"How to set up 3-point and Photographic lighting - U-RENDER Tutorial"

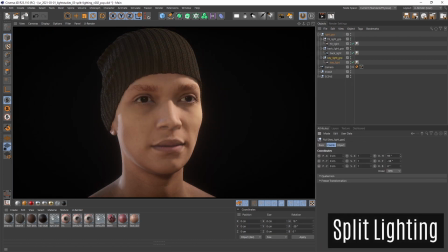501s
The split lighting is some kind of strong side light. So I will set the key light to approximately 90 degrees to the side of the object.
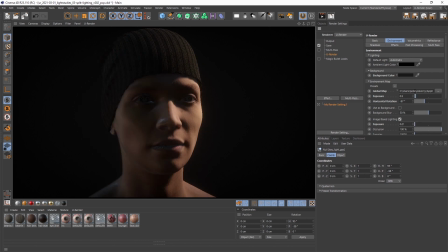510s
You also can deactivate the fill light at all and decrease the environment map to get maximum contrast. What I like doing when using split lighting is to use a slight rim light, but it is totally up to you. Normally there is no backlight used.
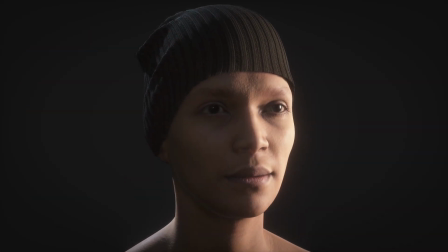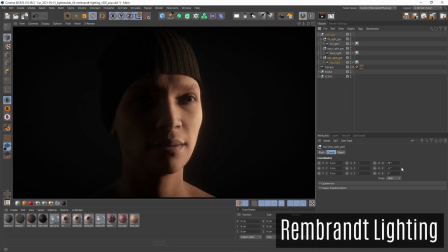535s
A very common variation of split lighting is the Rembrandt lighting. It is also a strong side light, but this time the key light is positioned in a way that a characteristic triangle is shown on the trick on the dark side. So it doesn't hurt so much than the split lighting.
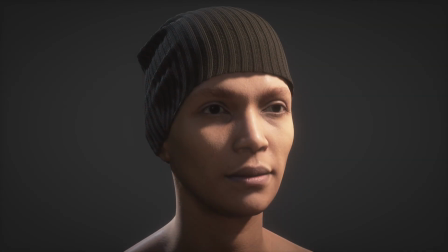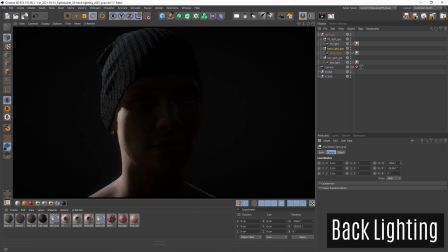563s
In general this is an important part of the three-point light setup and defines the silhouette of the object. It is also possible to use the backlight as your main light source and turn off the key and fill light or set them up with a very low intensity.
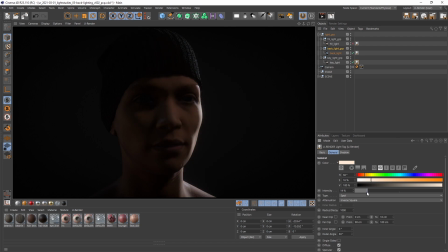580s
This gives an appearance where you hide more things than you show. This is a good way if you want to get a mystical and exciting appearance of your object. The characteristic of the butterfly lighting is a little shadow under the nose
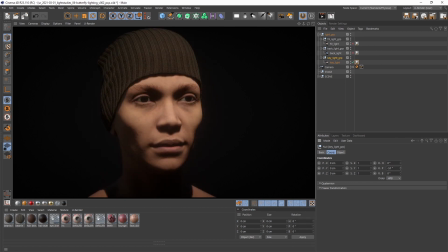598s
that is cast by a key light that is positioned directly in front of the face. It is recommended that the softness of the shadow is not set too hard.
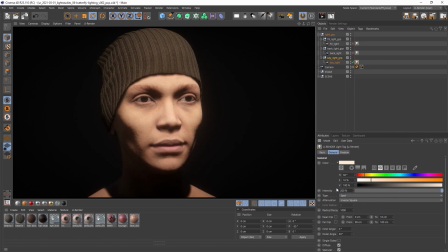610s
Because of this setup the shadow under the chin is very strong too, so it could be a good idea to brighten that area up with a fill light. These are just some basics that should inspire you to experiment with lights.
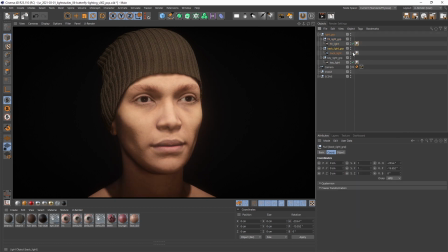625s
Of course everything I showed you today works nicely with other objects too, so it has not to be a face to be useful. Always remember, your camera and light add a narrative to your scene and can emphasize the story you want to tell. So practice it and use it purposefully.